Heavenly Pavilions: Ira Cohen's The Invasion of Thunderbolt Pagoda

Cohen presents a wholly realized imaginary space where the Universal Mutants,
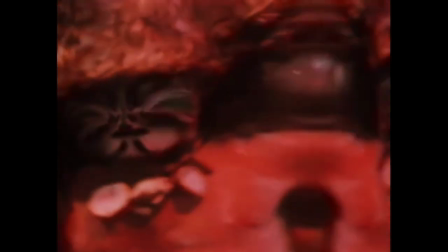523s
their symbolic totems and baubles, and the technology which transforms them become a unified whole.
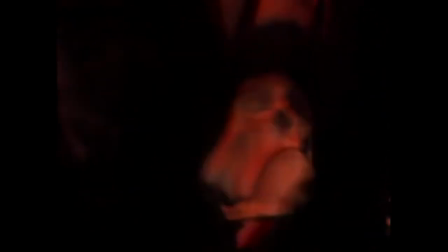534s
This is at its clearest, leading into the climax of the sequence, as kaleidoscopes and mylar reflections collapse all of these
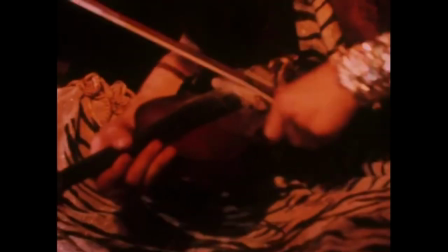542s
elements just before the appearance of a dancing reaper and the start of a frantic ritual orgy of violence and music.
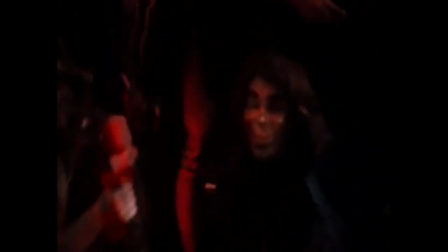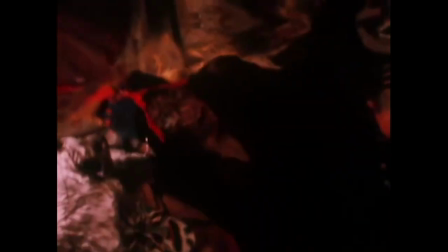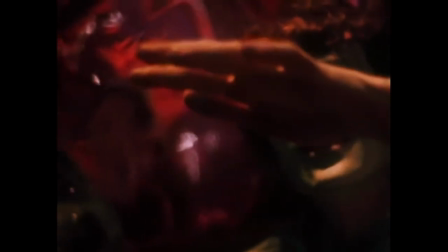565s
The invasion of Thunderbolt Pagoda bears debts to underground films not merely of its era, but from its immediate community,
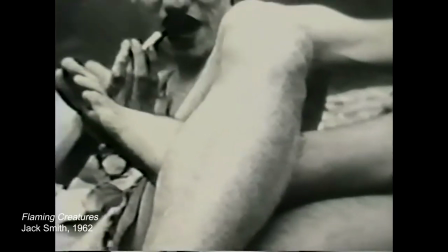574s
such as Jack Smith's Flaming Creatures, a film with which it shares multiple contributors.
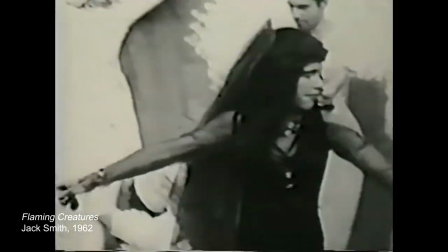582s
It is also reminiscent of the films that Ken Jacobs made as extensions of his and Smith's street theater performances,
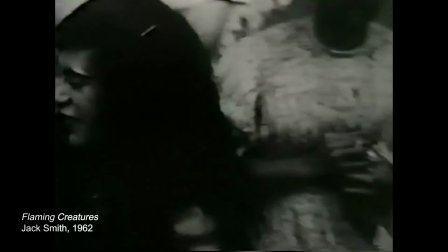590s
which often featured carnivalesque clothes and makeup.
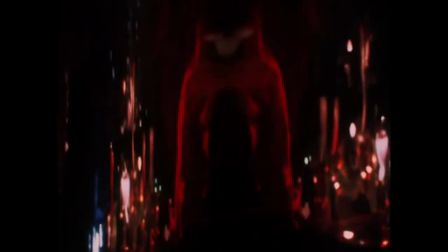598s
The overt presence of occult imagery, suggestive at times of Egyptian and Tibetan mysticism,
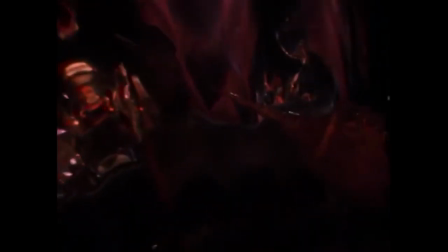605s
links the invasion of Thunderbolt Pagoda to the magic lantern cycle of Kenneth Anger, in particular to inauguration of the Pleasure Dome,
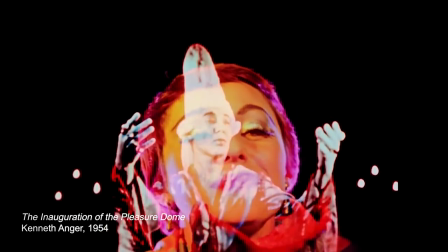613s
Anger's hallucinatory technicolor reflection of his fascinations with Aleister Crowley and the esoteric faith of Thelema.
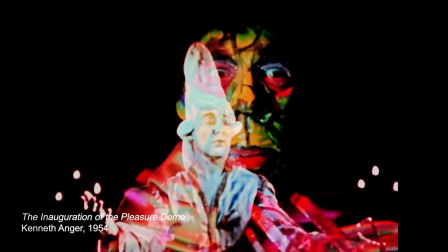622s
Like Anger,
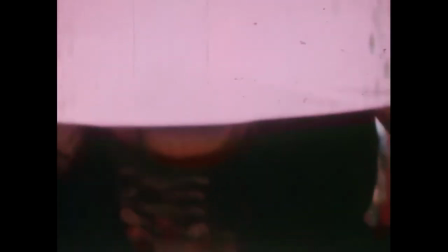627s
Cohen is not only making art, but gathering an unconventional family under the sign of an idiosyncratic faith.
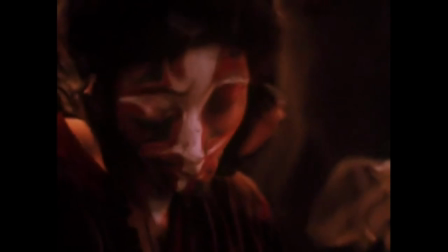636s
And again, like Anger, Cohen is staging a performance, a history of the mysteries, a history of appearances.
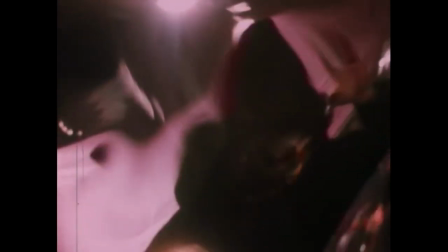646s
He summons his repertory company to the bent mirror of the ancients.
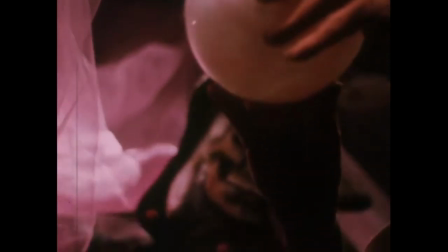651s
Through it, they become primal vessels of poetry, technicians of the sacred.
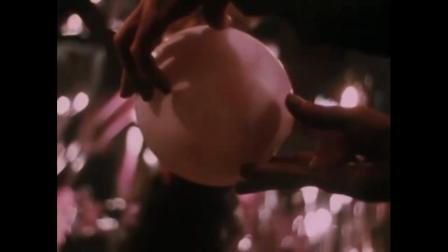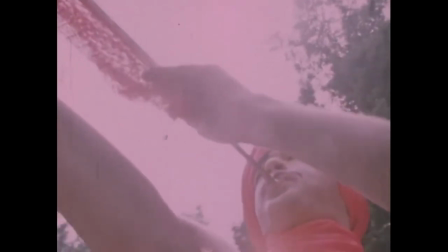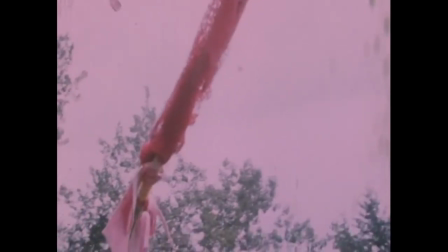671s
The second sequence of the film, Shaman,
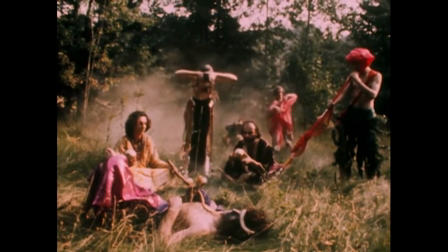674s
takes this ritual out of the Mylar chamber and into the verdant green pastures of a sunny day.
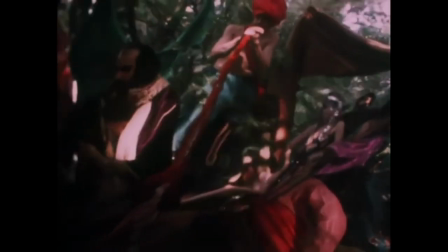685s
Men and women play music and dance, enacting a strange ritual in nature.
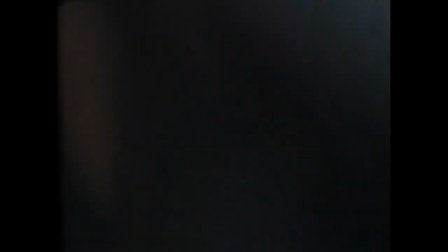694s
This hippie pastoral is due to be complicated by Cohen's trick photography.
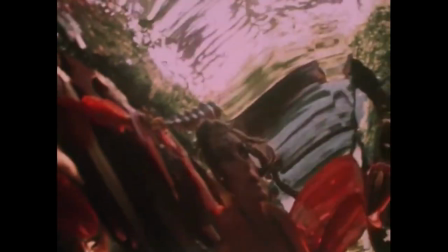704s
The Mylar distortions had enhanced the mystery of the set in the opium dream.
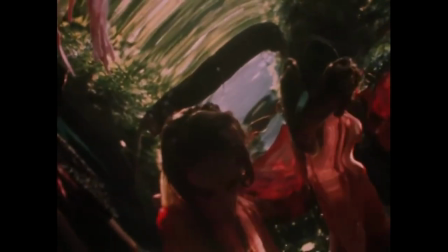712s
In Shaman, the light of the sky makes the background of distorting leaves and branches both finite and impossibly deep.
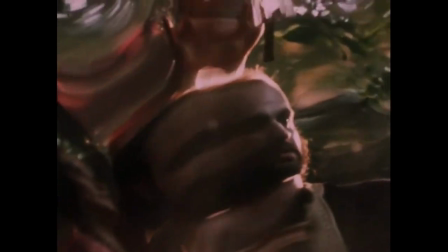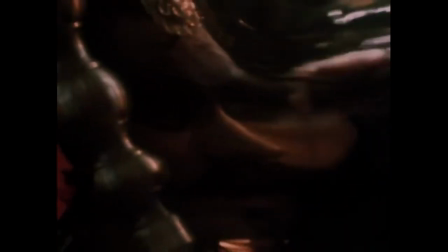728s
The Mylar splits faces so that a single figure appears to move in two different directions.
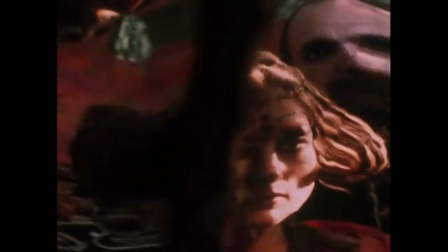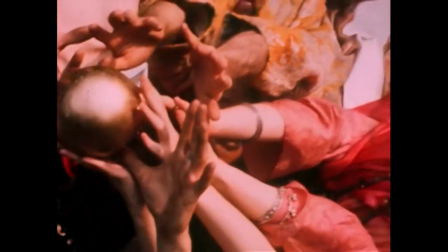741s
The ensemble lays on the grass, their heads together, passing around the sorcerer's golden orb.
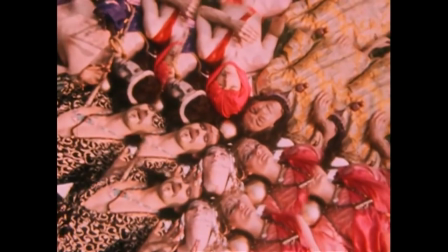750s
A kaleidoscope splinters and repeats their faces, multiplying six bodies into a growing field of flesh.